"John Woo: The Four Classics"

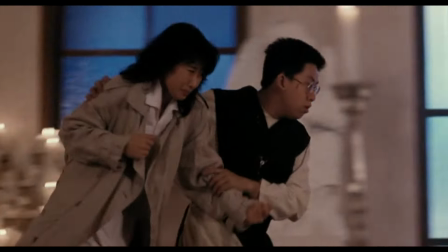[8:21]
The church finale is masterful, both as a set piece and as an operatic collision course of the film's themes and the emotional arcs of the characters.
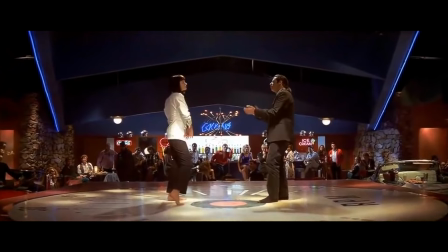[8:29]
You know how that great dance scene in Pulp Fiction almost continues Mia and Vincent's conversation for them, and expands on the inner feelings of the characters in a visual, organic way?
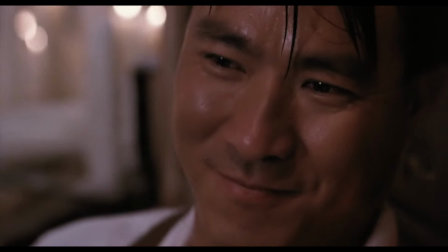[8:38]
Well, that's how John Woo uses action, especially here. The plot isn't just a vehicle to deliver action scenes, and the emotions of the story aren't window dressing for them.
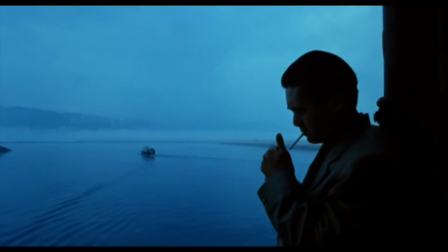[8:46]
As an auteur, Wu went apeshit with The Killer, but that wasn't to everyone's liking at the time domestically.
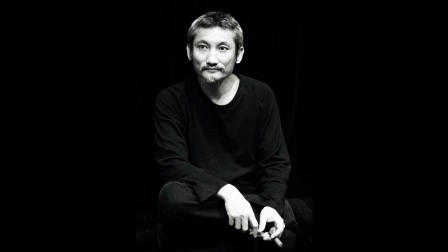[8:52]
His former producer, Tsui Hark, wasn't seeing a lot of money in emotional and tragic movies about good people falling victim to a corrupt society,
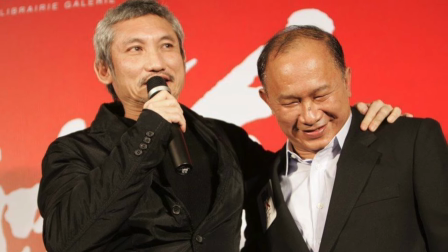[8:59]
and the two had a bitter falling out during attempts at a prequel to A Better Tomorrow.
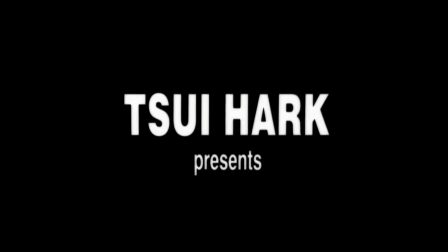[9:03]
Tsui Hark was and is a huge figure in the industry, and while moving on to helm the worst film in the trilogy himself,
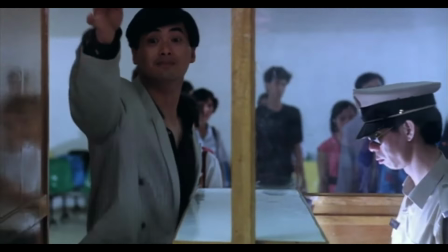[9:09]
he slandered Wu's name all over town, deriding him as hard to work with.
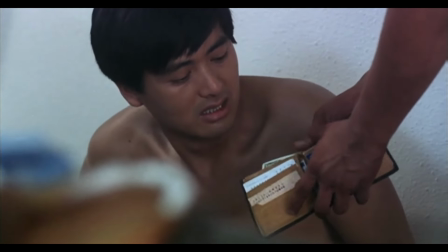[9:13]
This made it essentially impossible for Wu at the peak of his powers to secure funding for anything.
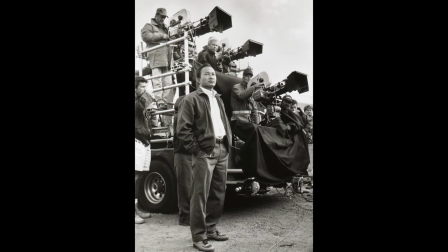[9:18]
Backed into a corner, Wu decided to self-fund the most ambitious and political film of his career.
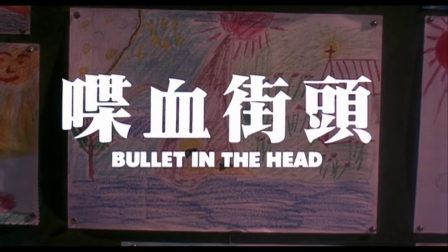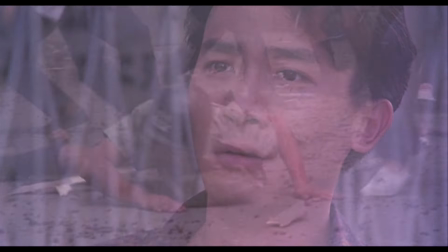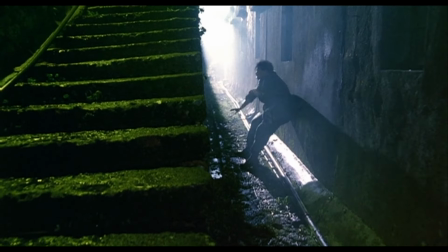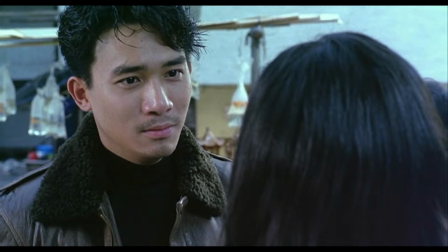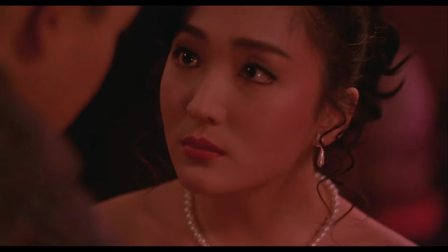[9:53]
I fucking love this movie, and I always have.
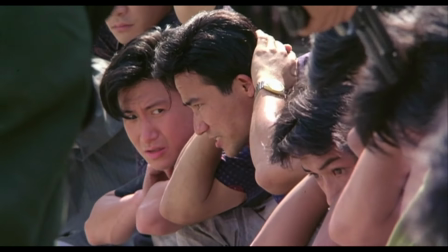[9:56]
It's my personal favorite of his filmography, but I'm not gonna pretend it doesn't have some pretty glaring flaws.
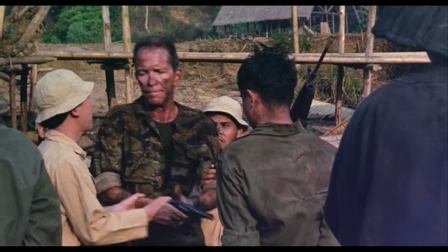[10:02]
Wu was never shy about his Western influences, but the plot beats of Bullet,
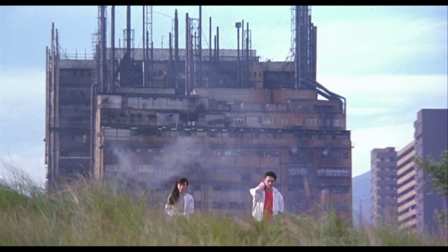[10:06]
or more aptly and appropriately translated, Blood in the Streets, are sometimes distractingly similar to The Deer Hunter.
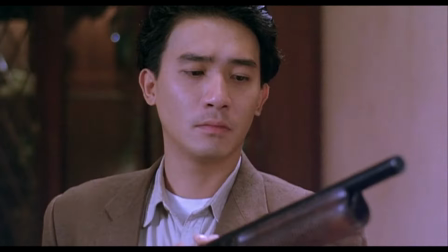[10:12]
Wu's heightened, maximalist style doesn't always translate smoothly to a rugged war movie, something we'd see even clearer with Windtalkers years on.
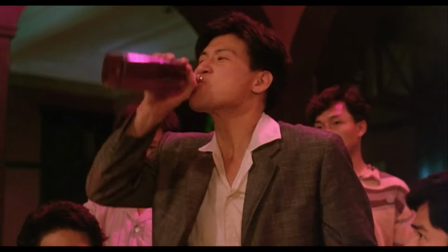[10:19]
It's a little tonally wonky, and certain events in the plot do stretch credibility, absolutely.
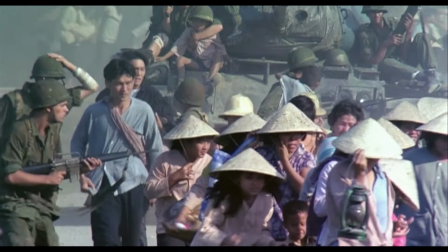[10:24]
Still, there's real awesome power to this thing, and the great performances more than sell it.
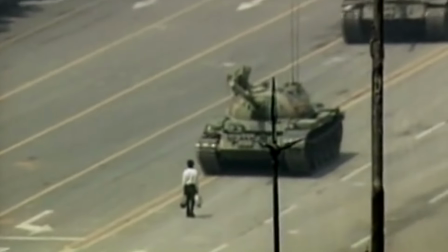[10:29]
The horrific events at Tiananmen Square in 1989 inform a great deal of the film and its reckoning with national identity.
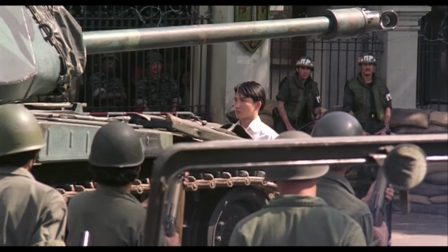[10:36]
To address the massacre directly, just a year after it happened, out of context or not,
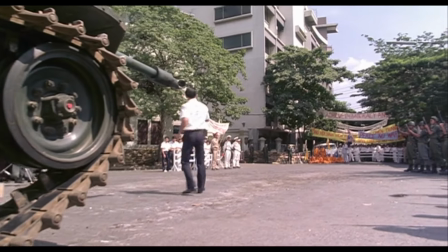[10:41]
was a super ballsy move, and it earned Wu plenty of scorn from audiences in mainland China at the time.
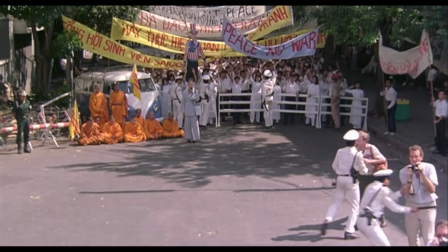[10:47]
In his own words, he felt that he couldn't hide from it and that the people of China shouldn't either.
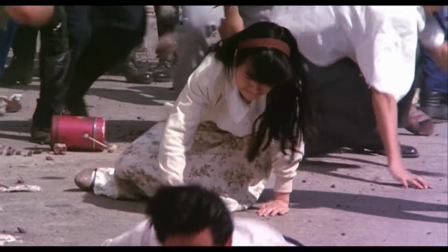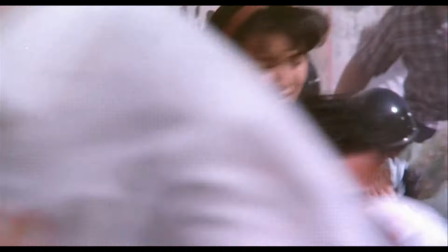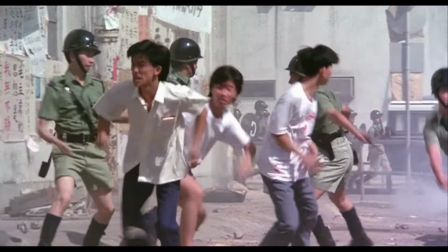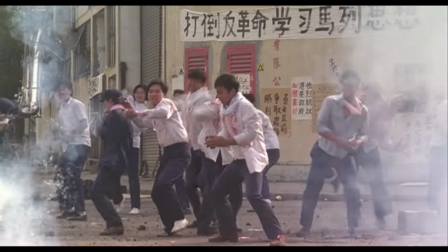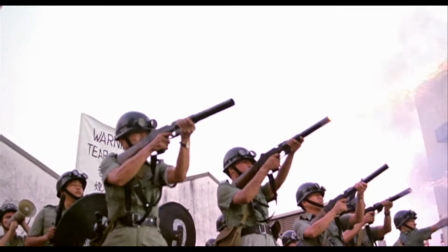[11:19]
In 1990, the Hong Kong handover was fast approaching, and it's here that we see the first threads of the director grappling with his future.
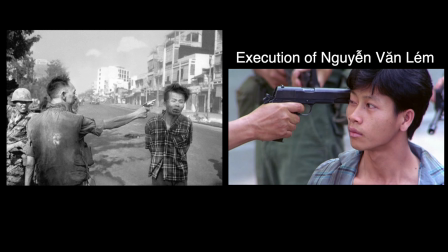[11:26]
He also goes on to reference famous images from the Vietnam War throughout, using that event's moral turmoil to reflect his own turbulent feelings.
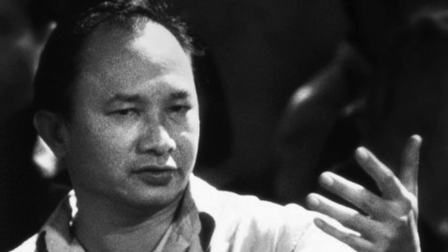[11:33]
Western audiences seem to be connecting with his work, but would he be selling out if he emigrated?
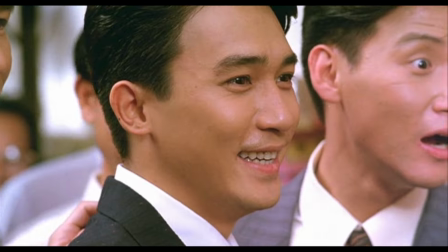[11:38]
Appropriately, Bullet in the Head is his purest artistic statement, often lampooning and eviscerating authority,
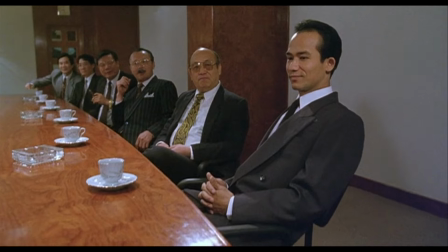[11:43]
the forces of greed and control, and the thirst for material wealth in a troubled world.
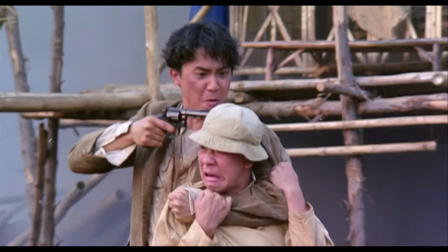[11:48]
This is also Tony Leung at his best.
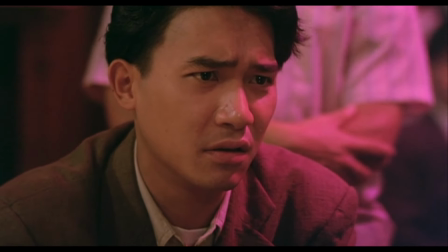[11:50]
The scene where he pops shit in a sit-down with a mob boss leading into the very events Mark described in A Better Tomorrow is fucking icy.
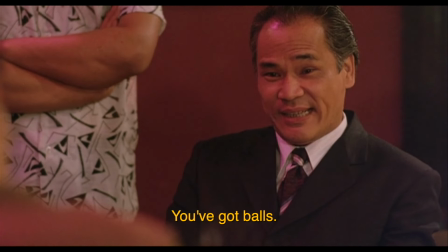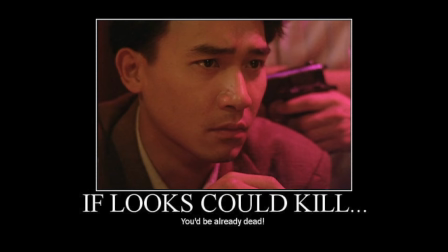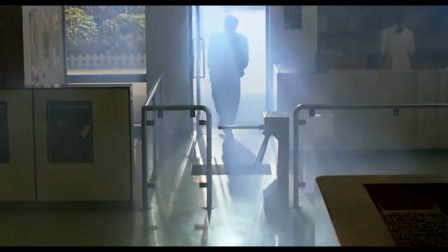[12:11]
Oh my god. Lastly, there's the one that started it all for me.